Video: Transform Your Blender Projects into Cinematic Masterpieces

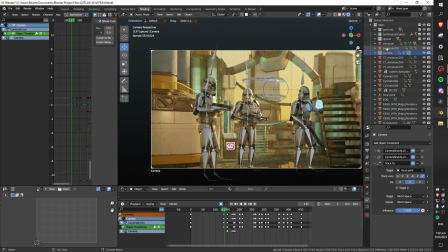This may not always be what you want sometimes you want to focus on something over here while keeping the camera framing the same but in
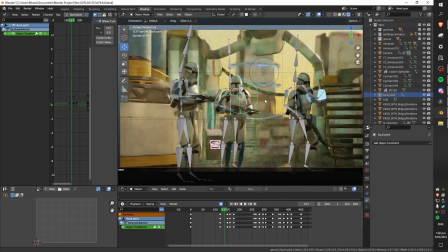general most of the time you want the thing you're focusing on to be sent to frame so this worked quite well for me and helped me speed up
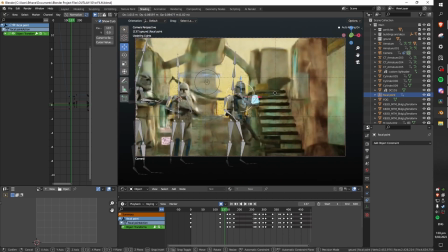my process a lot. I came up with this camera rig idea myself after watching a few different videos and combining a
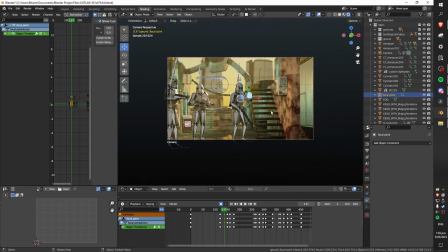few concepts and I found this increased my workflow of setting up camera angles and nice shots a lot.
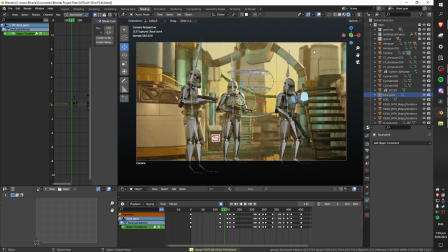I'd highly recommend it if you need a more in-depth tutorial on how to set this up I'm happy to make one.
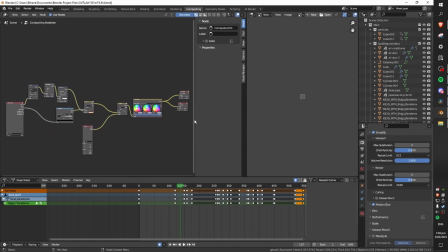The next thing which helped me the most in achieving a cinematic look is definitely Blender's compositor. Now this may look a bit overwhelming but I promise you it's not way too complicated.
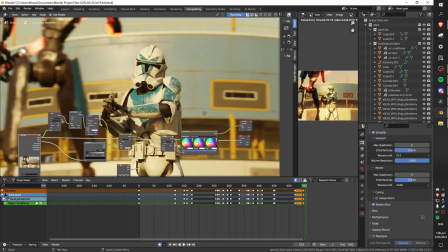This is what my scene looks like without any compositing done or not whatsoever. It already looks pretty decent in my opinion.
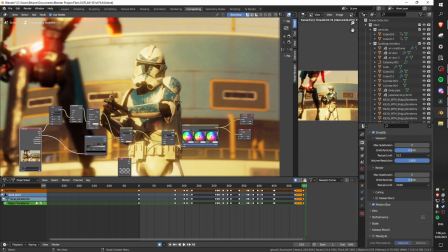This is what it looks like with compositing. It just brings it to another level. Everything looks way more well integrated and the whole thing just looks a lot more cinematic.
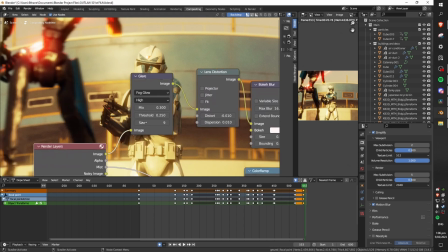Firstly this glare node does a lot of heavy lifting. By using this we can add bloom to our scene.
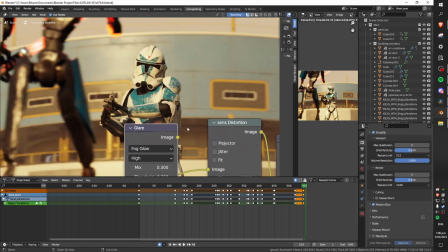You can see without Without it, everything looks a little bit too sharp and not very hazy at all, which might be the look that you're going for in certain situations, but in general everything looks a little bit better with some glare. I might have gone a bit over the top with this one, but it's Star Wars, everything's quite bright and I just wanted something quite intense.
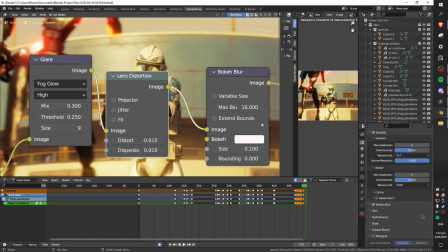Next we have a subtle lens distortion node. The values for this are very small because we don't want to completely destroy and distort the entire scene.
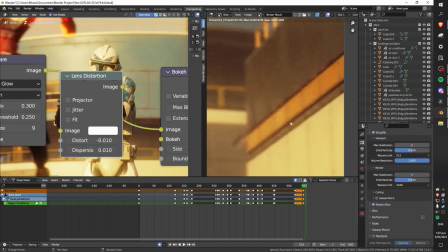You can see if I zoom in on the edge of the screen, everything is blurred out and brings the focus towards the center however everything looks very undistorted and clear
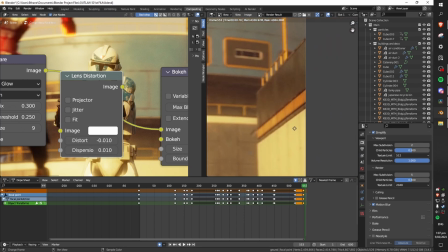whereas you get a little bit of distortion in real life on a real camera by adding in this node we get some slight
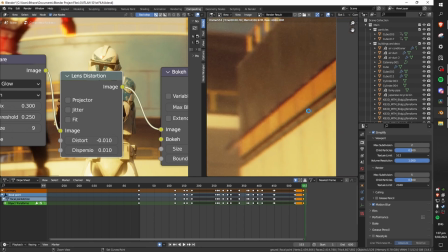distortion where the image curves ever so slightly and we also get chromatic aberration where we get some color bleed on the edges of the screen
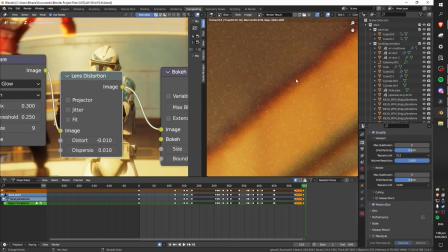just like we would get in real life this is meant to be very very subtle so i wouldn't recommend turning this up very high unless you're doing something
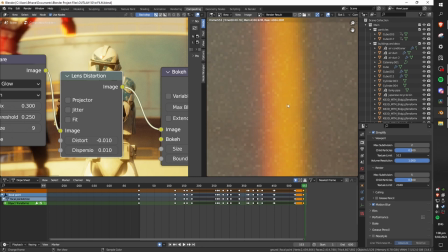incredibly arty because it's quite distracting otherwise but yeah it's a nice node.
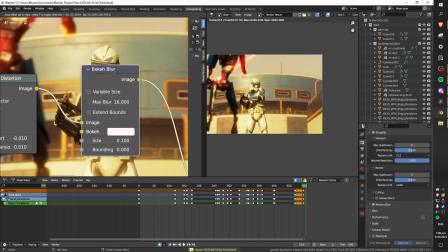Next we have the subtle bokeh blur which just helps to smooth out all of the really really sharp edges that you get in a 3d image.
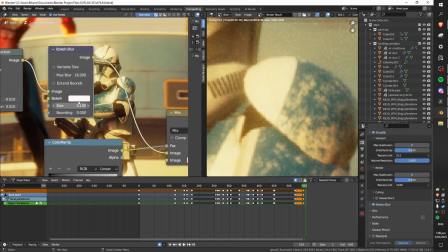We have this on a super super subtle low setting because we do not want to blur out all of the fine detail in our render but we do just want to smooth out those edges and some of the noise a little bit.
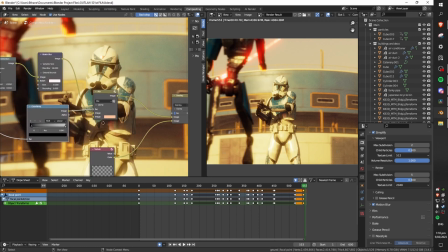A very impactful node that we have here is the mist pass. Essentially this just adds a fog layer in the background without the performance cost or volumetrics.
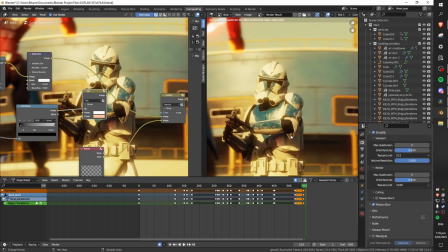You can see without it everything in the background remains blurred but still fairly clear whereas when we add back in the mist path everything gets a bit
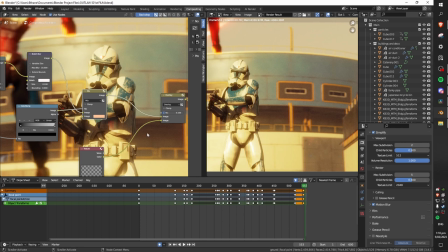of haze on top of the blur which looks a bit more realistic and also brings your focus even more to the subject at hand next we
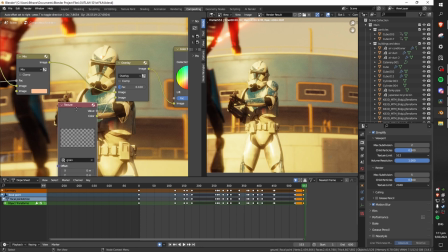very subtly mix in this built-in film grain texture that comes with blender with the rest of the scene you can see the fact is
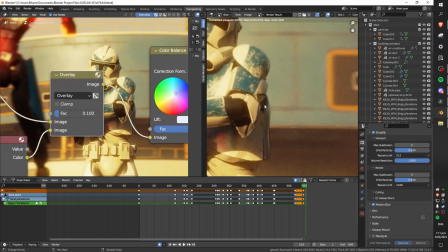very low because we don't want to add a huge amount of noise to our scene but adding proper film grain looks a lot better than blender's default noise
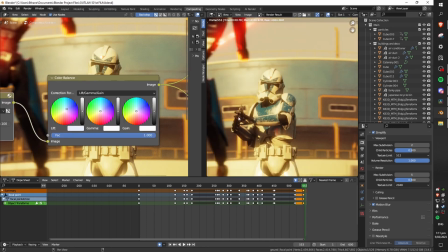and so i do like to mix a little bit of that in as well lastly we can use this to change our color balance, I bought out some more blues in mine because otherwise everything's a bit too orange.
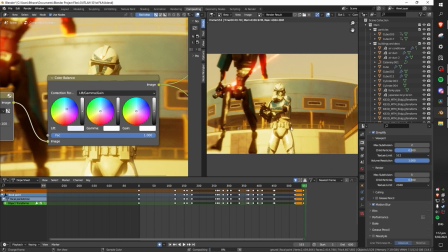You can see we don't want something like this because it's too intense and looks a little bit homogenous, whereas if I bring it back to bring out some more blues, everything just looks a little bit more cinematic and realistic.
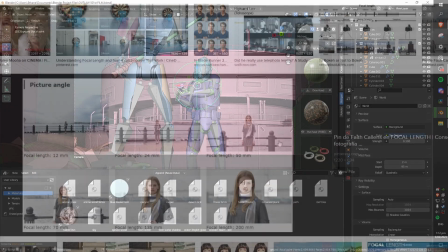And that is about it with the compositor. Next, I have a really key tip which I didn't learn about for ages when I was starting to use Blender, and that is your camera's focal length.
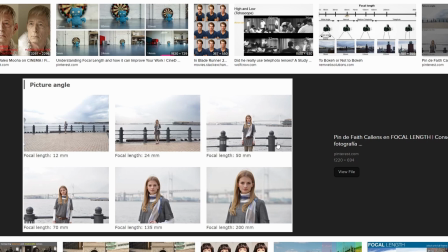In very simple terms, you can think of this like your camera's zoom.
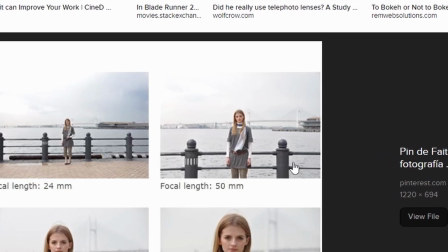I stuck to using Blender's default focal length of 50mm, which you can see here, which is quite normal and looks alright.
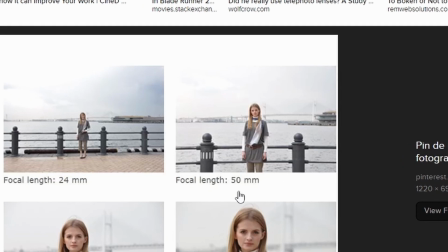After watching some tutorials, doing some research, and experimenting by myself, I settled on an 85mm focal length for this project, which is quite standard in cinema.
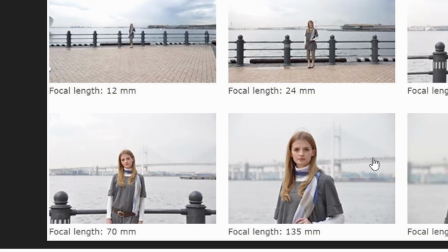The results were immediate, everything looks way more cinematic. You can see here a few examples of what this does.
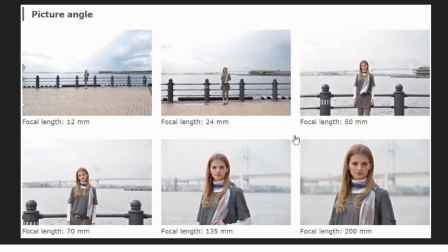The background almost gets compressed behind the subject in a way. The depth of field is also accentuated, everything looks more focused and the shot just looks tighter.
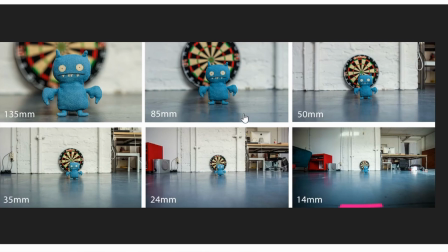Everybody, go with a higher focal length, it just looks so good. I have experimented and made some nice looking renders for the 35mm or 24mm focal length, but you have to be intentional and purposeful with this stuff, and in my experience 85mm is a great go-to focal length for all of your projects.
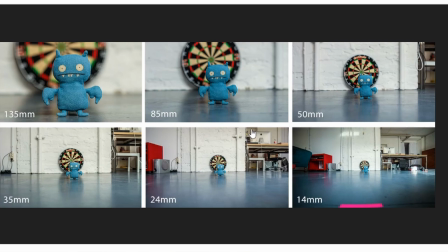But I certainly encourage you to mess around and try a bunch of different focal lengths to see what you like.
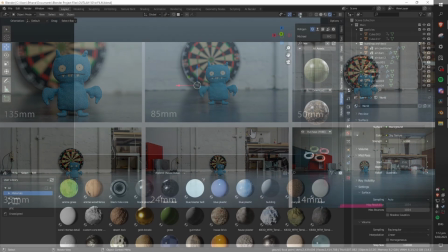Now my final huge tip for achieving a cinematic look in Blender would definitely be lighting.